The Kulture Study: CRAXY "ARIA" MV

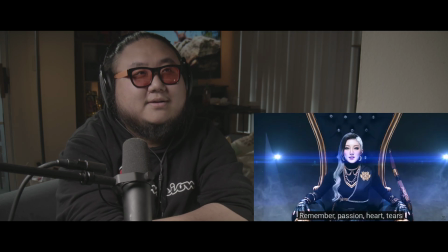[8:31]
That's so cool. This girl also has a great raspy tone.
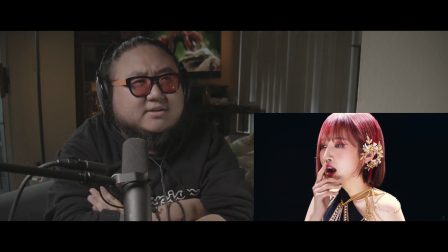[8:37]
She reminds me of somebody else. I don't remember who.
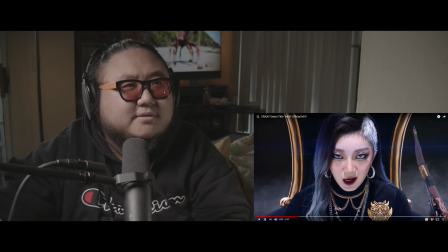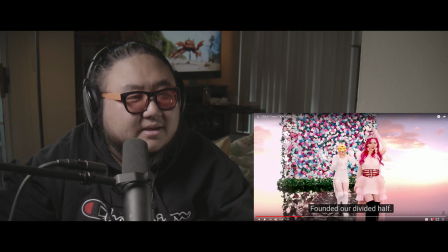[8:46]
This set is weird to me. I think like it's lit poorly.
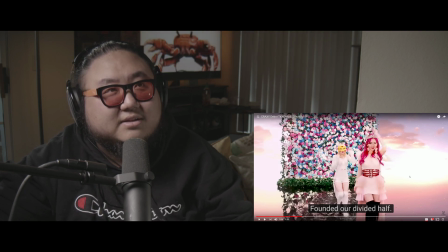[8:52]
Where, okay, so you've got this infinite horizon backdrop, but like you've got this bleeding like either sunrise or sunset, and she's wearing light pink, and then the background is light pink, and then her hair is pink.
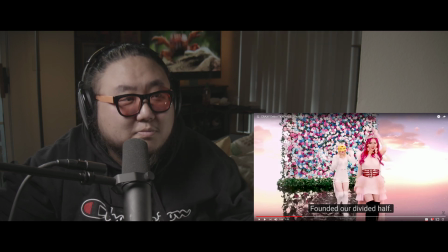[9:07]
It's just too much pink. I think just like having this sort of look is not a problem. What makes it weird is just like it looks like the sky is blown out,
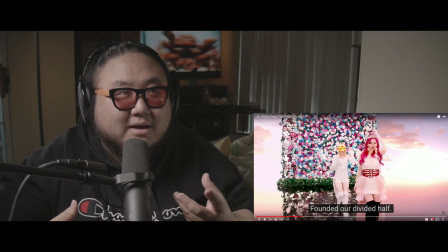[9:22]
and when you're an amateur filmmaker and you film outside, you have blown out skies, so that feels weird. But this is all, this isn't real. It's not an actual sky element. They had to insert that in, so why would you insert in a bad sky? It's just weird.
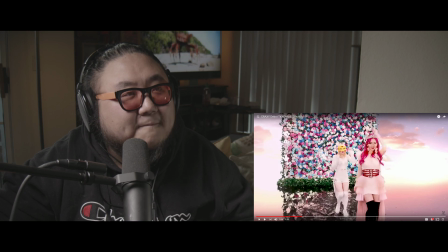[9:40]
I did notice, however, this is actually really cool. Their stage is water. They put water on the stage, so first of all, it's casting a reflection from this flower wall, and then when they're dancing, it's also they're stepping on the water too.
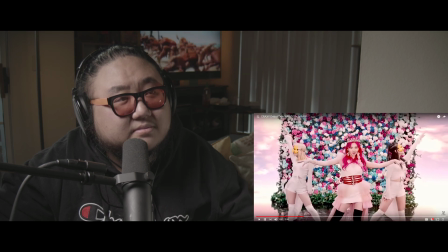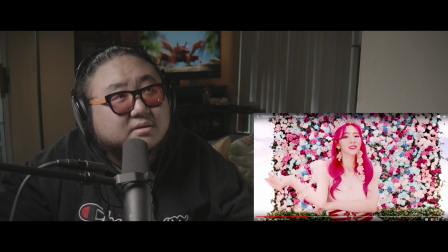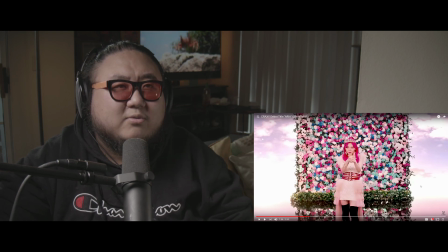[10:07]
It's also weird that they did that when they don't utilize it a lot.
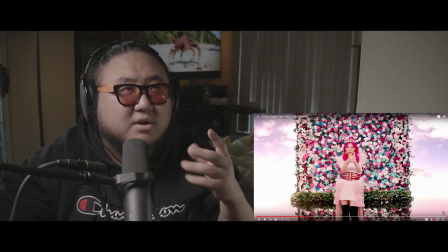[10:11]
Like, she's wearing, like, boots with heels, so none of her dancing is making use of the water. The water, maybe it's purely just for the reflection effect, and it does work with the sky,
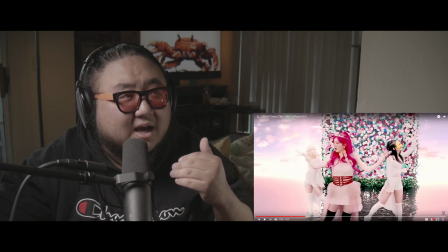[10:23]
but that doesn't mean, are we even getting the reflection of the sky in the water? No, we're not, so that's actually weird.
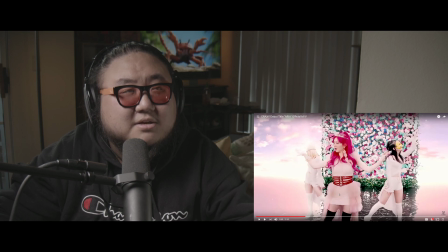[10:30]
So, I mean, that just goes to show you that the sky is CG, but if you were to actually accurately do this, you would, and this is why I don't think adding water into this element was a good idea either.
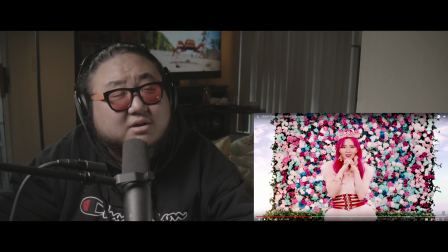[10:47]
You don't see the clouds in the water elements. Oh, okay, they do. Hold on, they do bring back the crystals. I was wrong.
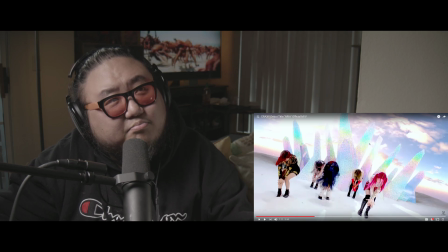[10:57]
Okay, see, again, blown out.
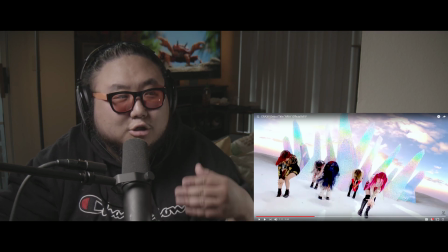[11:01]
At least what makes this better is that they have the crystals in the middle to kind of add as sort of like a middleman,
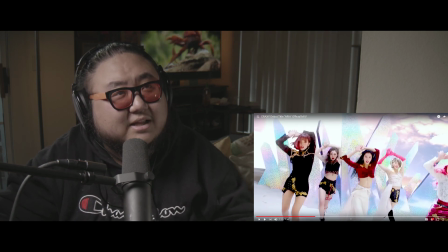[11:09]
so that even if it's blown out, they don't look like they're disappearing into the white overexposed sky. So I don't know what the rationale was.
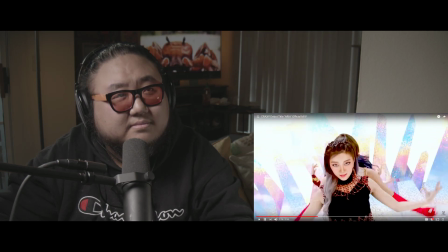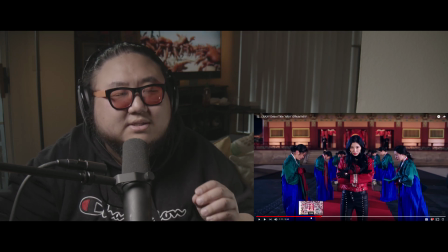[11:28]
Also, that transition to the chorus, the first chorus, I don't like it.
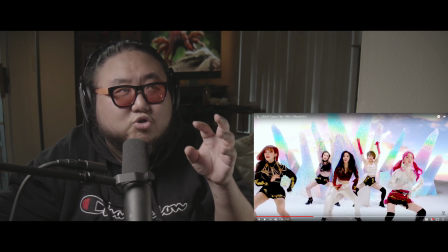[11:38]
I think the way they sing in such a low tone, and the drop, that like there isn't a huge change in the progression.
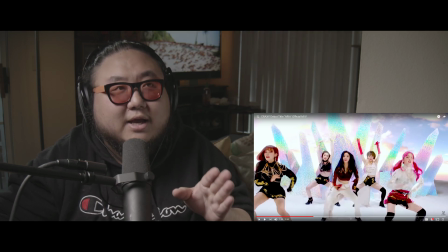[11:46]
So it does not feel like this is the chorus if you're not paying attention.
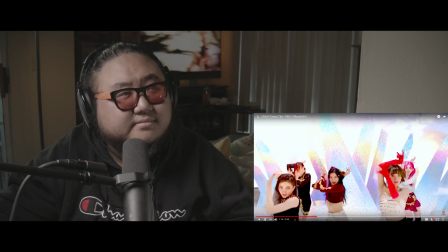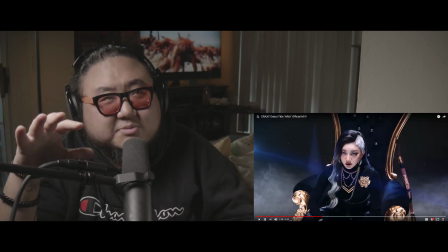[11:59]
Like this part, I can't even tell if this is a part of the chorus.
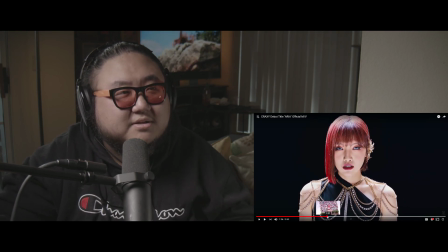[12:07]
Damn. When her voice comes in, though, that's insane.
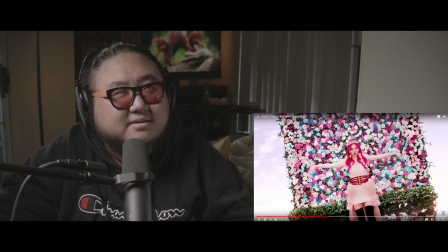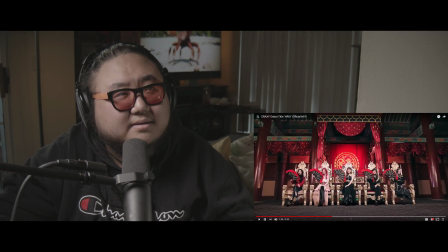That transition with the flower petals is really nice.
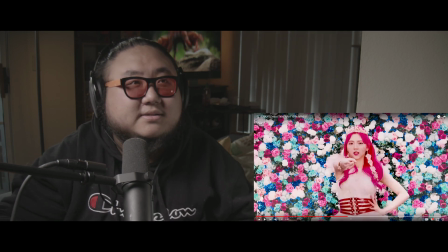[12:40]
I really don't like this scene. It's so bright. It just does not fit with the rest of the aesthetic of the music video.
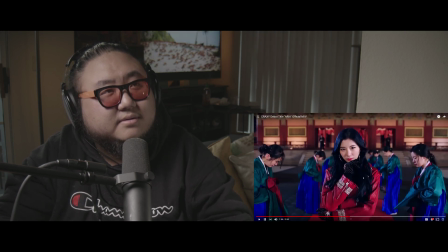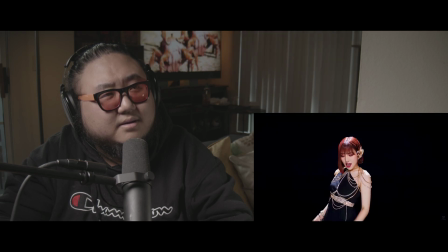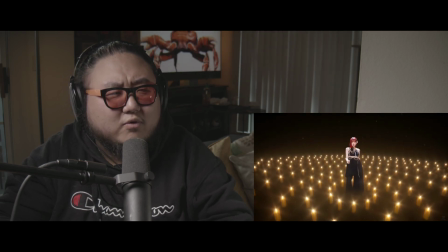[12:59]
Ooh, her voice.
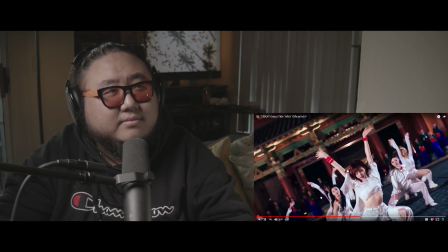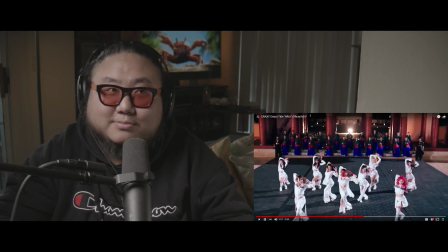[13:06]
That drop, that's where it's at.
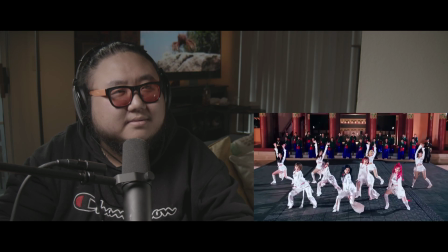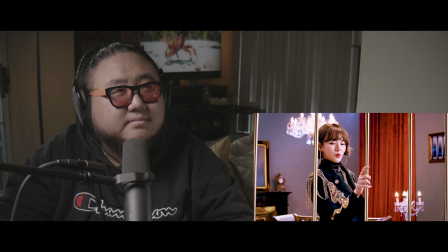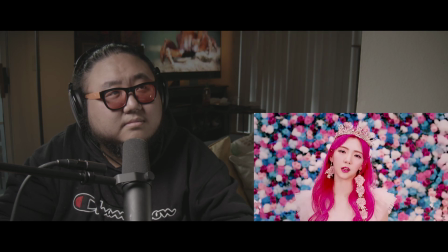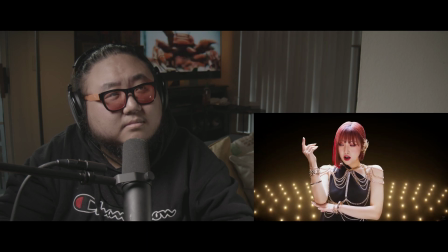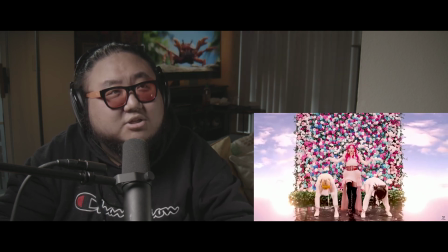[13:35]
And then just so abrupt.
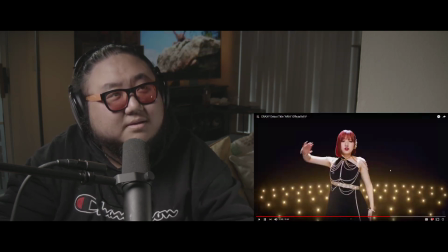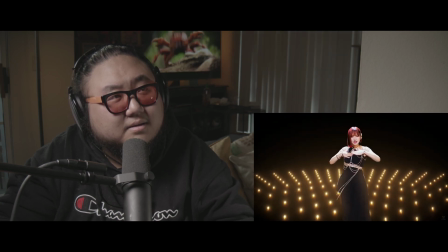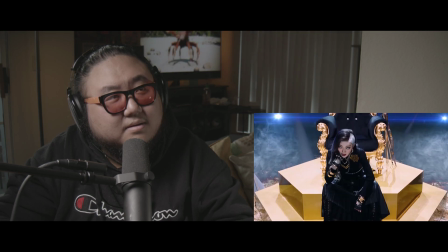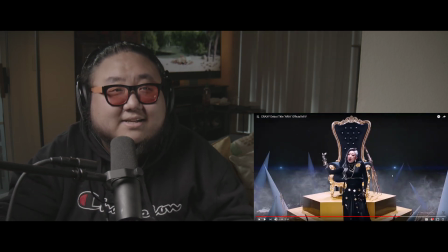[13:52]
I gotta say, her set is fucking dope. I love it. You got these spikes, which kind of makes it feel like a battlefield. And then she has a throne on top, and it looks like, oh, that's a bow and arrow, actually, by her side.
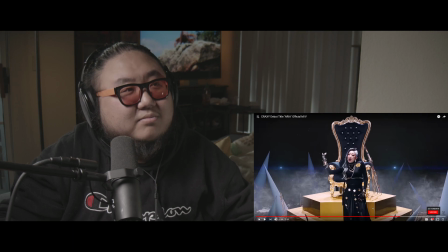[14:07]
And you've got arrows sticking out of the battlefield. Then you've got, like, some kind of white, maybe it's supposed to be snow, littering the ground.
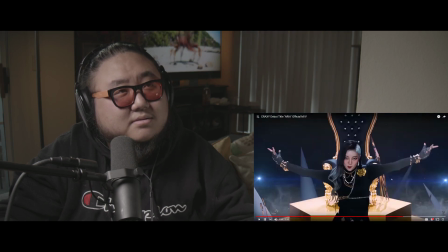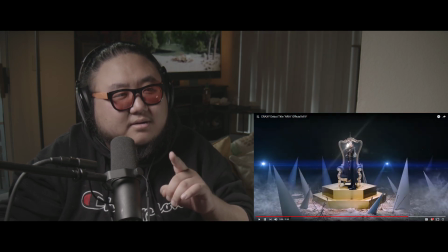[14:22]
This part, I don't like this part. I feel like her vocals sound really weird during that part.
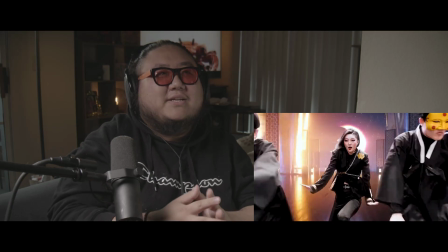[14:31]
Damn, but this...
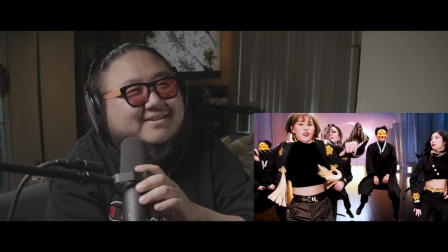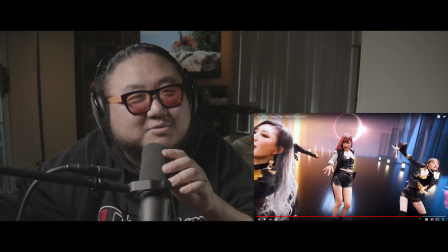[14:39]
Oh! Okay, so the editing for that part was really dope, but what I actually really like is the cameraman gets up in their faces.
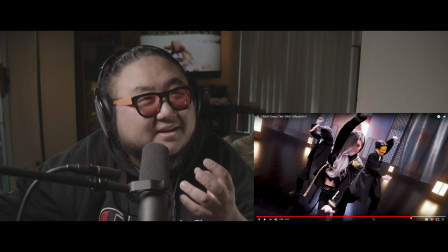[14:47]
Like, a lot. Look how up in their face he is, or she is, or they is.
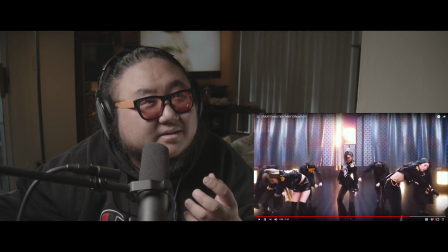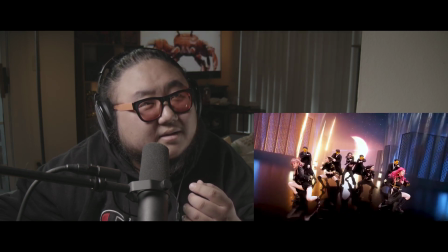[15:00]
Oh, did you see that? Did you see that movement?
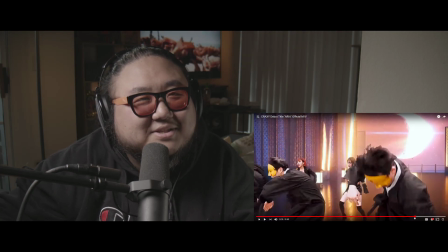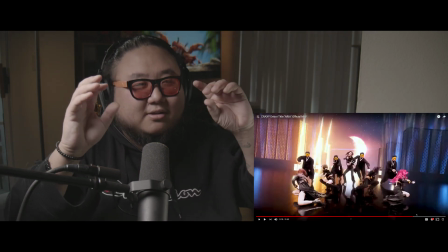[15:07]
when her hands go up, the camera, there's like a delay, and then the camera also.
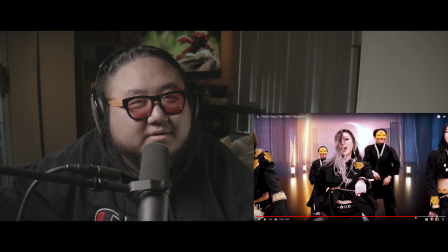[15:15]
Oh no, it was same time. God, hold on. That shot's really nice.
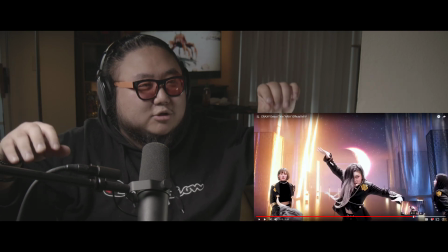[15:20]
It's almost like she's controlling the camera and she's like raising it. It's so cool.
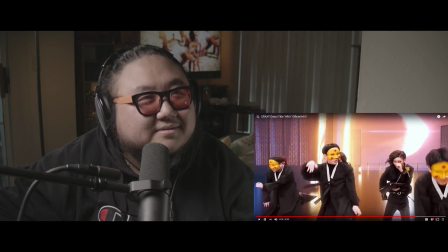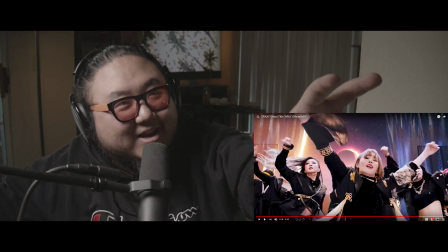[15:32]
God, I love it. Like, they're sweeping like this, and then they push in on her. And then right here, they're pushed in on her, like, right up in her face, and they pull out.
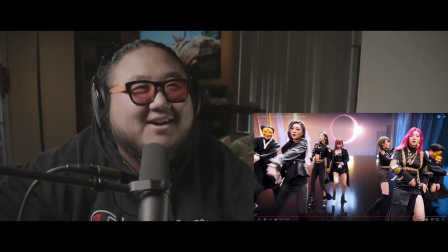[15:41]
Oh.
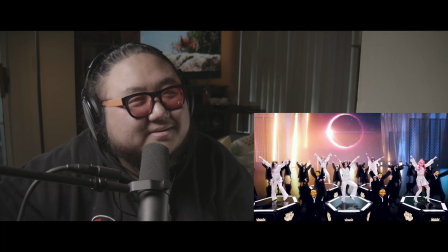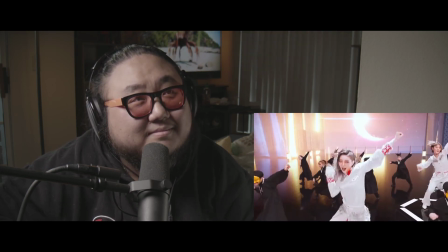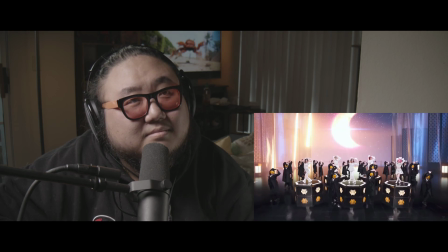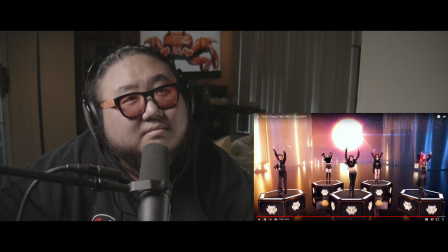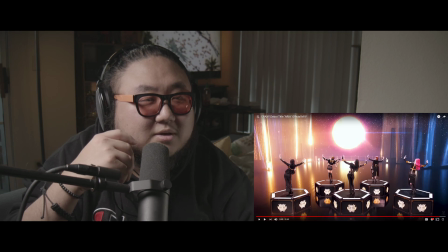[16:04]
I will say another thing that makes this really cinematic and what's really well shot, you know, I think just in general,
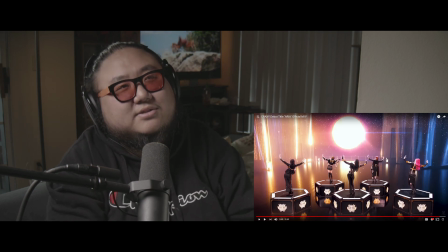[16:11]
see, so here, this overexposed lighting, you still see it on like the girl with the red hair. There's like, it's a little bit too bright, but here it works because they're dancing against the sun.
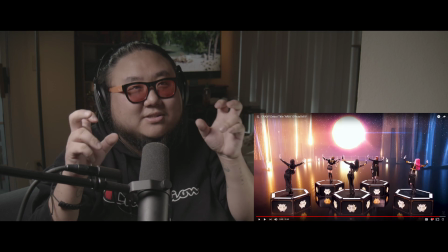[16:25]
And so that's actually a very good representation of the lighting of like,
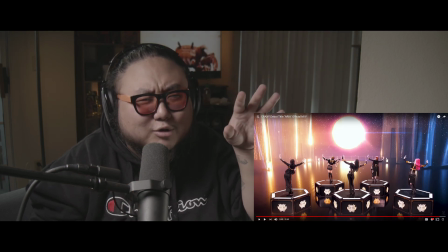[16:30]
oh, there's a backlight and it's a little overexposed, especially because it's the sun.
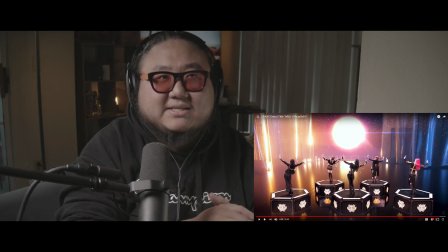[16:35]
So it makes sense in that context.